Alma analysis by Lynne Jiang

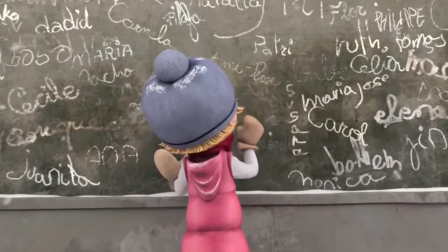1s
Today we'll be revealing a short animation named Alma,
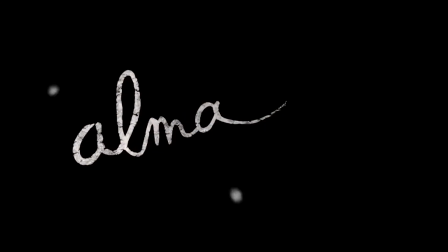5s
written and directed by Rogical Blass, a Pixar animator known for movies such as War E and The Incredibles.
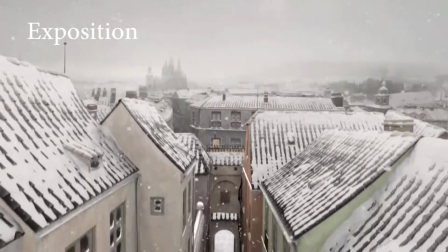14s
This animated fable centres around the protagonist, a girl named Alma.
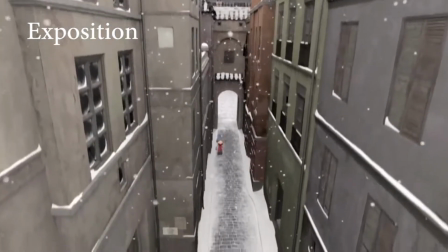19s
In the establishing scene, a crane shot captures her cheerfully wandering down a deserted alley on a snowing winter's day.
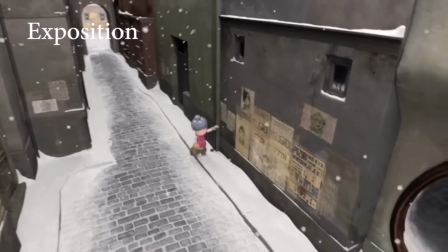27s
Accompanied by light and airy music, it reveals her young age and her simple nature.
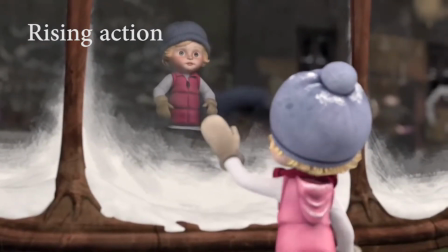33s
Soon after, her tension becomes instantly fixated on a dull replica of her that miraculously appears.
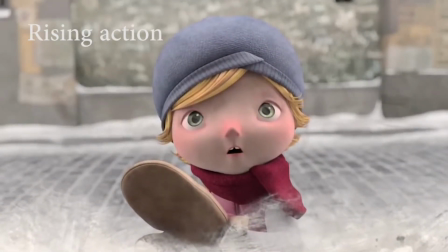41s
Here, the gloomy, high-pitched instrumental contrasts the joyful music and foreshadows the dangers that are yet to come.
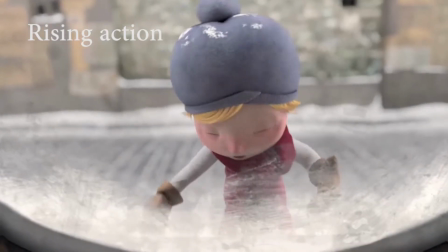49s
In addition,
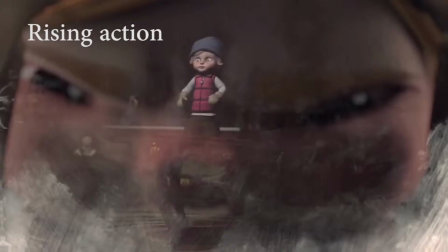50s
close-ups of Alma's facial expressions and body language reveals her deeply triggered curiosity and her strong desire to approach it.
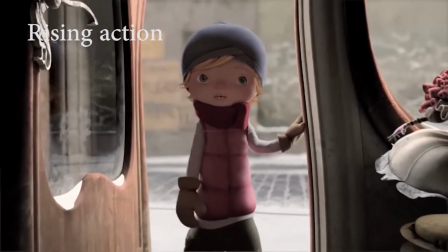58s
As Alma enters the door, tension suspense begins to build up as a result of the creaking door and dull tone due to poor lighting.
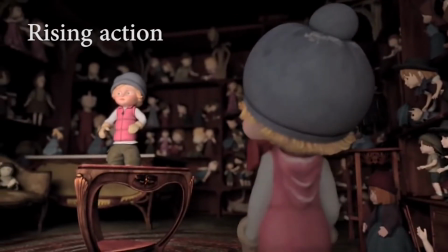68s
This repeating luminous music not only effectively delivers its dark mood,
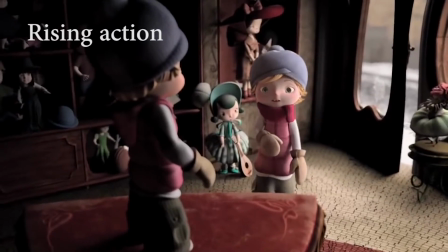73s
but also provokes the audience's curiosity to the rest of the plot.
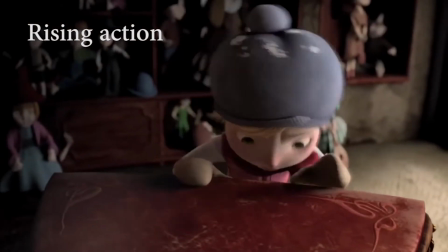79s
In this scene, the handheld camera movement expresses instability and also communicates Alma's extreme eagerness to find the doll.
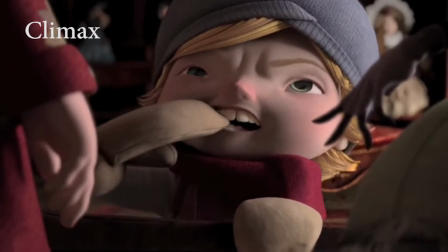88s
The story climaxes when the bicycle boy clashes against the door and Alma reaches the doll.
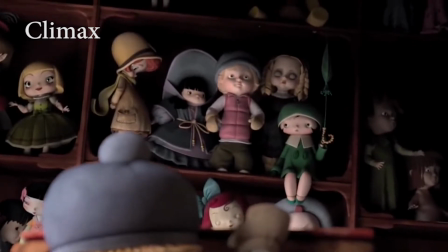94s
A low-angle shot is used to display the doll's dominance over Alma compared to a high-angle
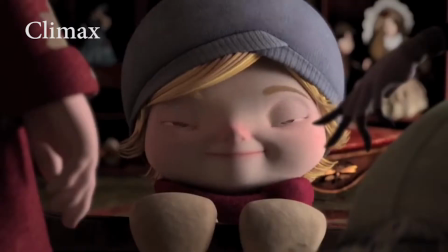99s
shot portraying her vulnerability with close-up shots of her determined facial expressions.
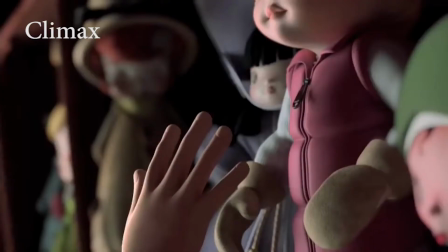105s
Yet again, the spot on mystical music conveys a sense of insecurity.
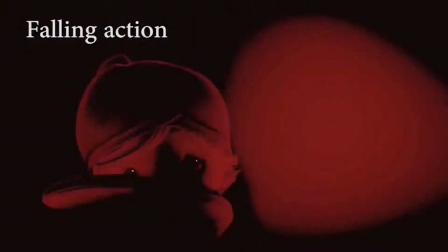111s
After Alma's soul becomes trapped within the doll, we're presenting with a pointed view shot through the doll's eyes.
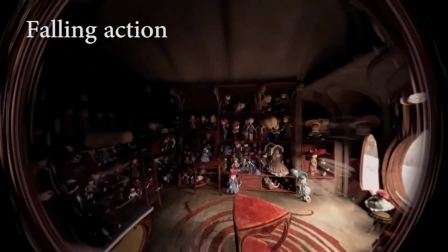118s
Her heavy diagetic panting engages the audience by provoking a sense of sympathy.
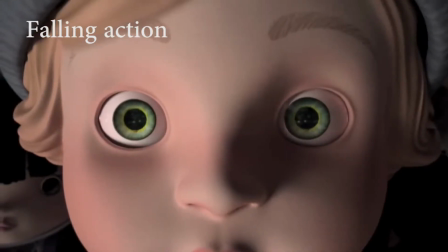124s
As the camera zooms out from the extreme close-up,
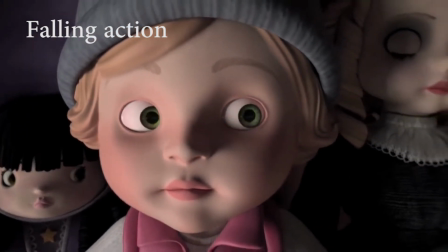127s
we come to a shocking realisation that the whole store is filled with trapped children and another doll waits for the next victim.
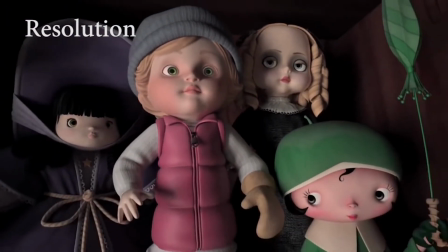136s
Overall, this film relies heavily on visuals,
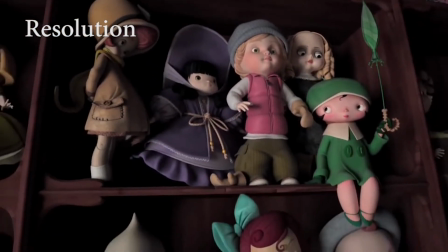140s
music and sound effects to express its central theme as there is not a single line of narration.
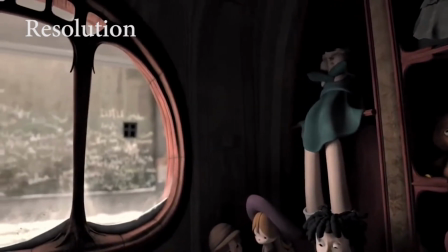147s
Director Roger Guglielm's intention in this film is to reveal the dangers associated with curiosity,
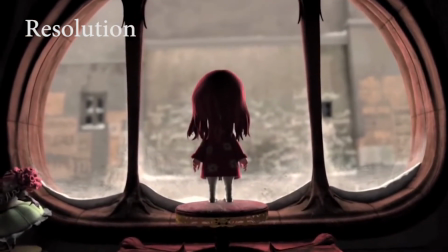153s
where the protagonist Alma is portrayed as a perfect symbolic representation of curiosity, naivety and innocence.
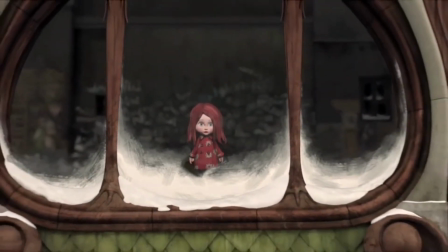162s
This animation is so powerful in delivering the message of curiosity
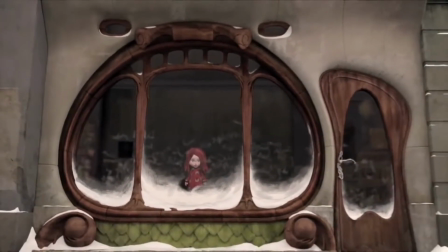166s
kills the cat because of Rogel's manipulation was audience's mind.
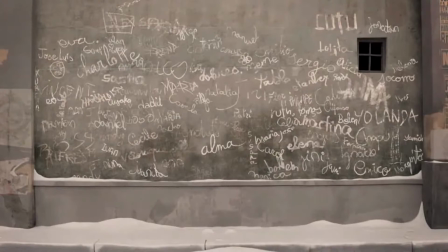171s
As the story progresses, we find ourselves fully hooked and engaged in the scenes, but we can't help but to put ourselves into our misposition.
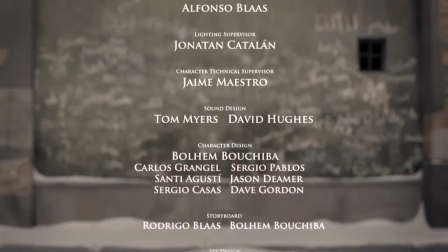181s
Therefore, he successfully met the contemporary audience's expectations to be either stimulated or entertained when engaging in artworks,
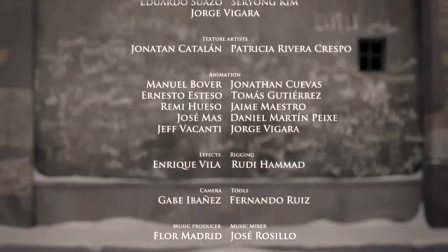189s
which in this case was by provoking audience reactions such as fear and curiosity.
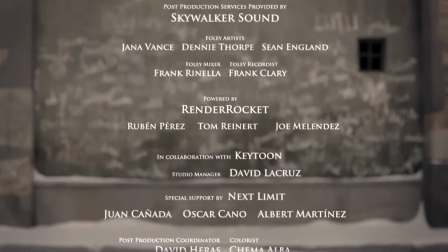196s
Since the target audiences are older teens and adults due to its horror component,
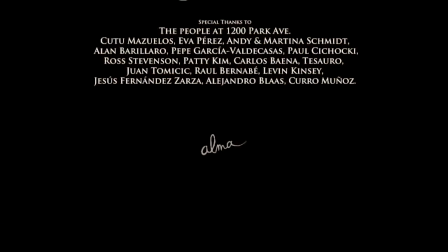202s
audiences will be mature enough to relate to past representations or personal experiences regarding to the theme curiosity. By its detailed animation and shocking twists, blasphemes the audience from the very start to end,
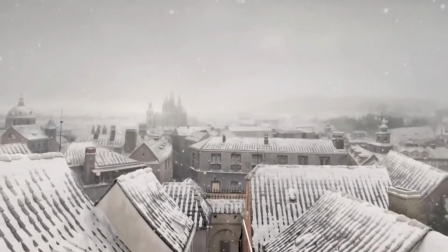216s
reinforcing our known perceptions of the dangers of curiosity and ultimately leaving us dangling in disturbance.
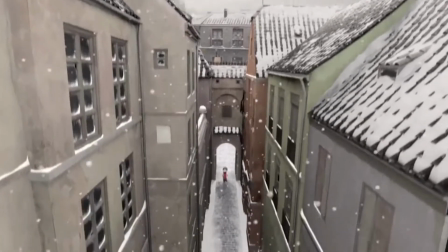223s
To sum up, the world is a source of inspiration to the film as it highlights the stigma of human emotions,
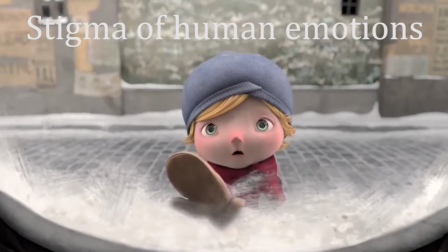231s
more specifically, desire and temptations, revealing the consequences of one's excess curiosity as deadly and destructive.
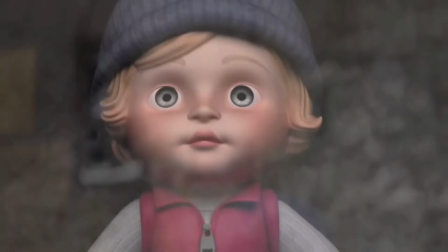240s
Not only that,
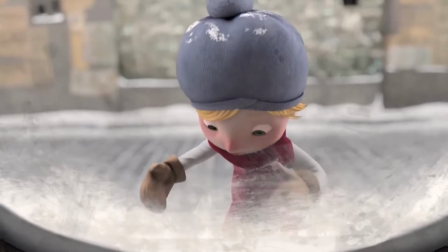241s
but Rojigal also comments on how effortless it is for people to play upon others' thoughts and actions by simply triggering their curiosity.